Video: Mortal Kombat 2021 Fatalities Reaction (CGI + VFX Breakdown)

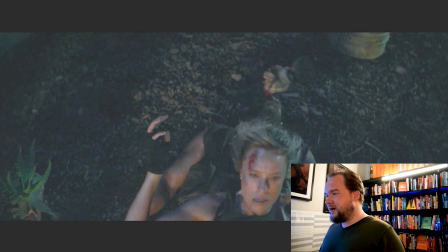28:40 And that way you can, I forget the term, it's been a while since I've had to rig anything, but essentially like a joint IK constraint that you can blend between 2 points,
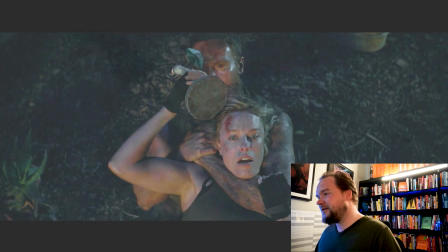28:51 so that way you can animate it on her hand and you switch the constraint to then be parented to like a
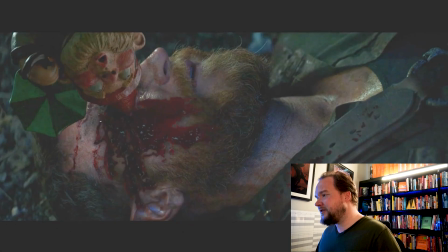28:58 vert for his eyeball or something, and that way it's just attached, so like wherever his head moves, it's attached to as well.
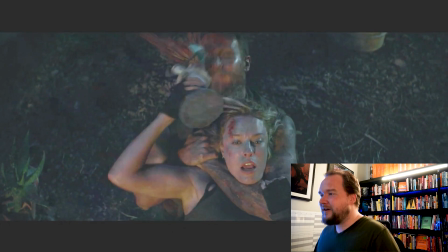29:04 Pretty straightforward to do, but and then you have like the CG blood splat out and everything. You never really see hit the ground or anything, but whatever.
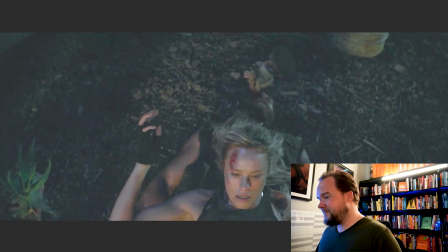29:17 Yeah, there's that.
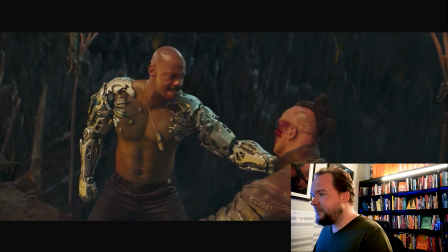29:22 So I thought this was pretty cool and worth talking about. I really like his arms.
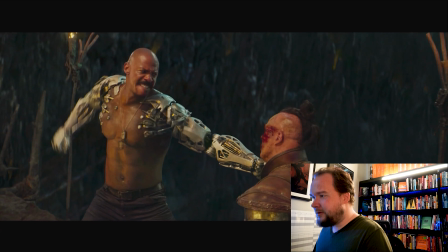29:27 I thought they did a really good job on those.
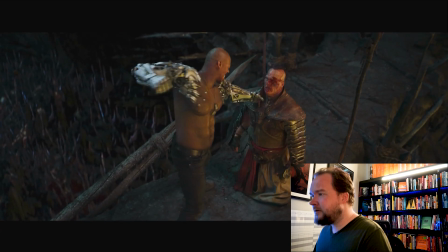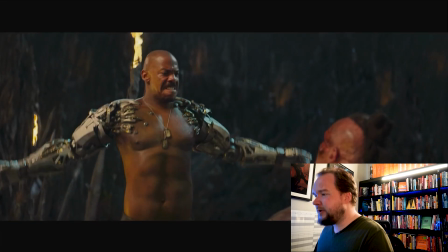29:35 What I liked about this was actually there's a progression. So it isn't just like punch, punch, punch, and then thunderclap, which again is so freaking cool.
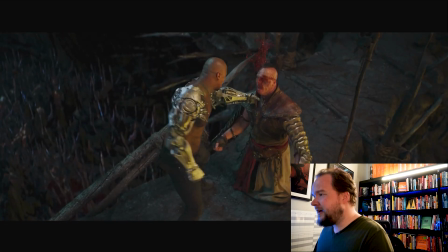29:44 There's actually a progression where punch him in the face, the CG blood, but they've also kind of like added a lot of bruising.
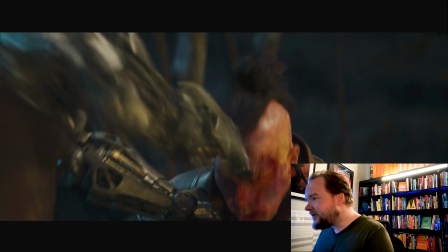29:51 You can see it there, like that they've added all this extra stuff to his face. And then again,
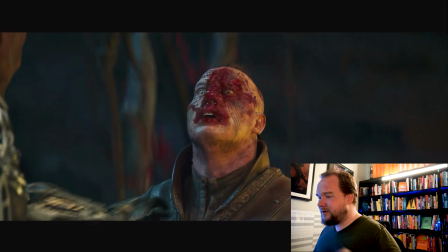29:58 feel like this is probably the most violent, maybe I'm wrong here, but like the most violent fatality out of all of them.
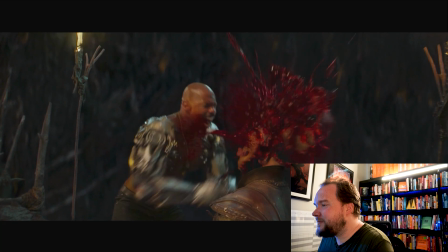30:04 And then we got the big thunder clap, sorry, that I think in Mortal Kombat 2 he does that, or at least is one of his moves.
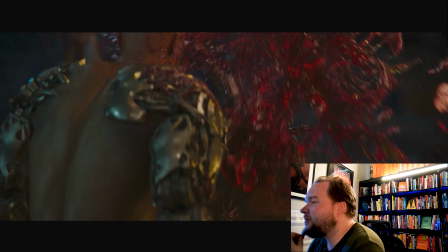30:15 So what's interesting is this is pretty much, I mean, you just get the head model you've got, and
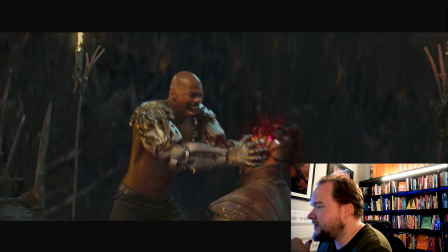30:25 they've actually done their own controlled cuts, because usually people just do like a Voronoi sim or something and it looks really kind of cheesy, but I feel like they've actually gone and made their specific cuts. That way it feels like everything's kind of cracking without it being too many pieces, right?
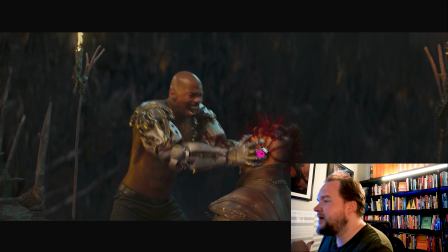30:41 Because that would look silly. Cracking from the tension point, so it's, whereas hands are, it kind of cracks out like that. And that's going to give you all the big chunks that you want. So I think it's the right way to do it.
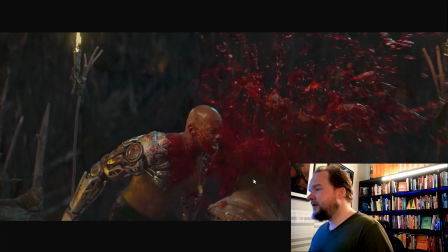30:57 So then you just have like those pieces explode. And what you're going to do is just have
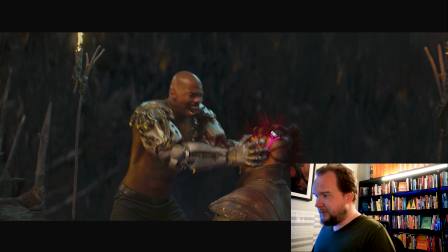31:07 essentially in the same areas that you've cut, you're also using them to emit blood spurts initially, but then you're going to do a secondary one, which is just filling this up with blood inside that just shoots out in a few different directions.
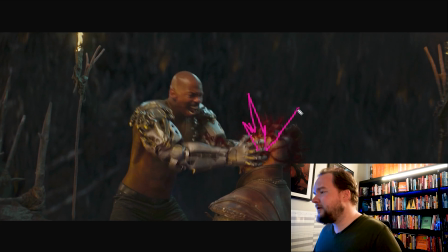31:21 I've done kind of like, so that way it's not too omnidirectional. I mentioned this in one of the other visual effects breakdowns that I've actually got a course specifically on how to do these head explosions,
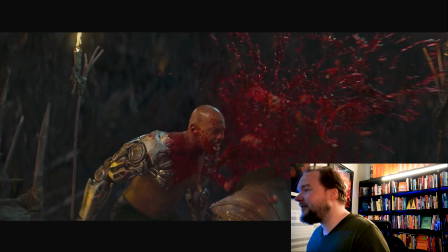31:35 just because it's so fun to do all the gunk inside, like the brain matter, as well as all the liquid, and then the exterior sides of it all.
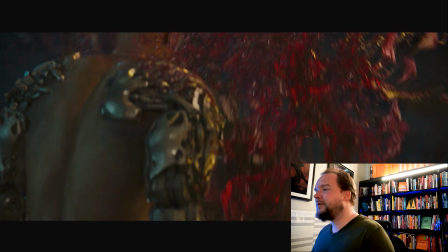31:44 So it's pretty much just like a rigid body sim on the outside, and then like a flip sim, like an SPH sim of all the other liquids.
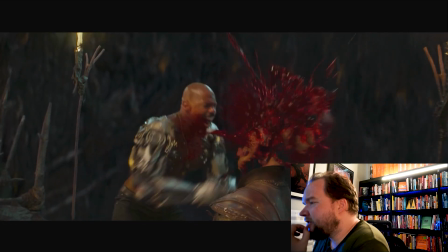31:58 So what's interesting here is I feel like they've actually gone the reverse, which is a pretty cool idea.
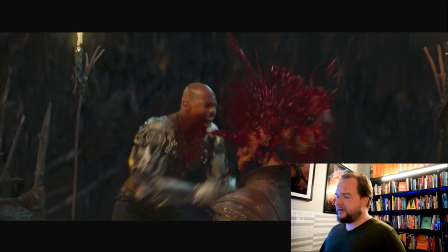32:05 Like this is actually a really cool idea, because any kind of shots like this, me personally, I would make sure we've got storyboarded out.
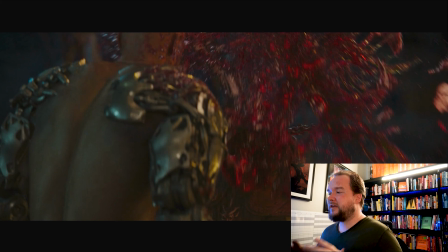32:12 We know exactly what we want to do, pre-vised it, so that way we can have a real conversation about how do we go about it,
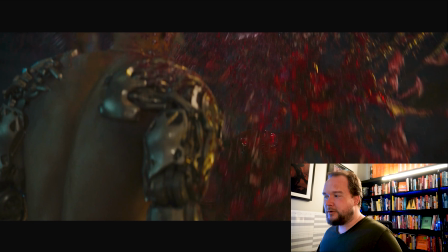32:18 rather than saying, okay, head explodes, well clearly we'll go CG.
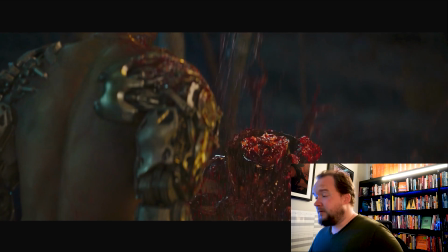32:23 I think they made the right calls here, where half of this shot is CG, but which half is it?
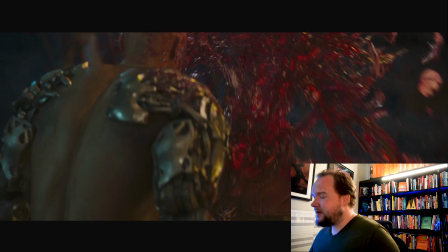32:31 So what I feel, unless it's all practical and they're blended together, I feel that they've gone and done a CG body here,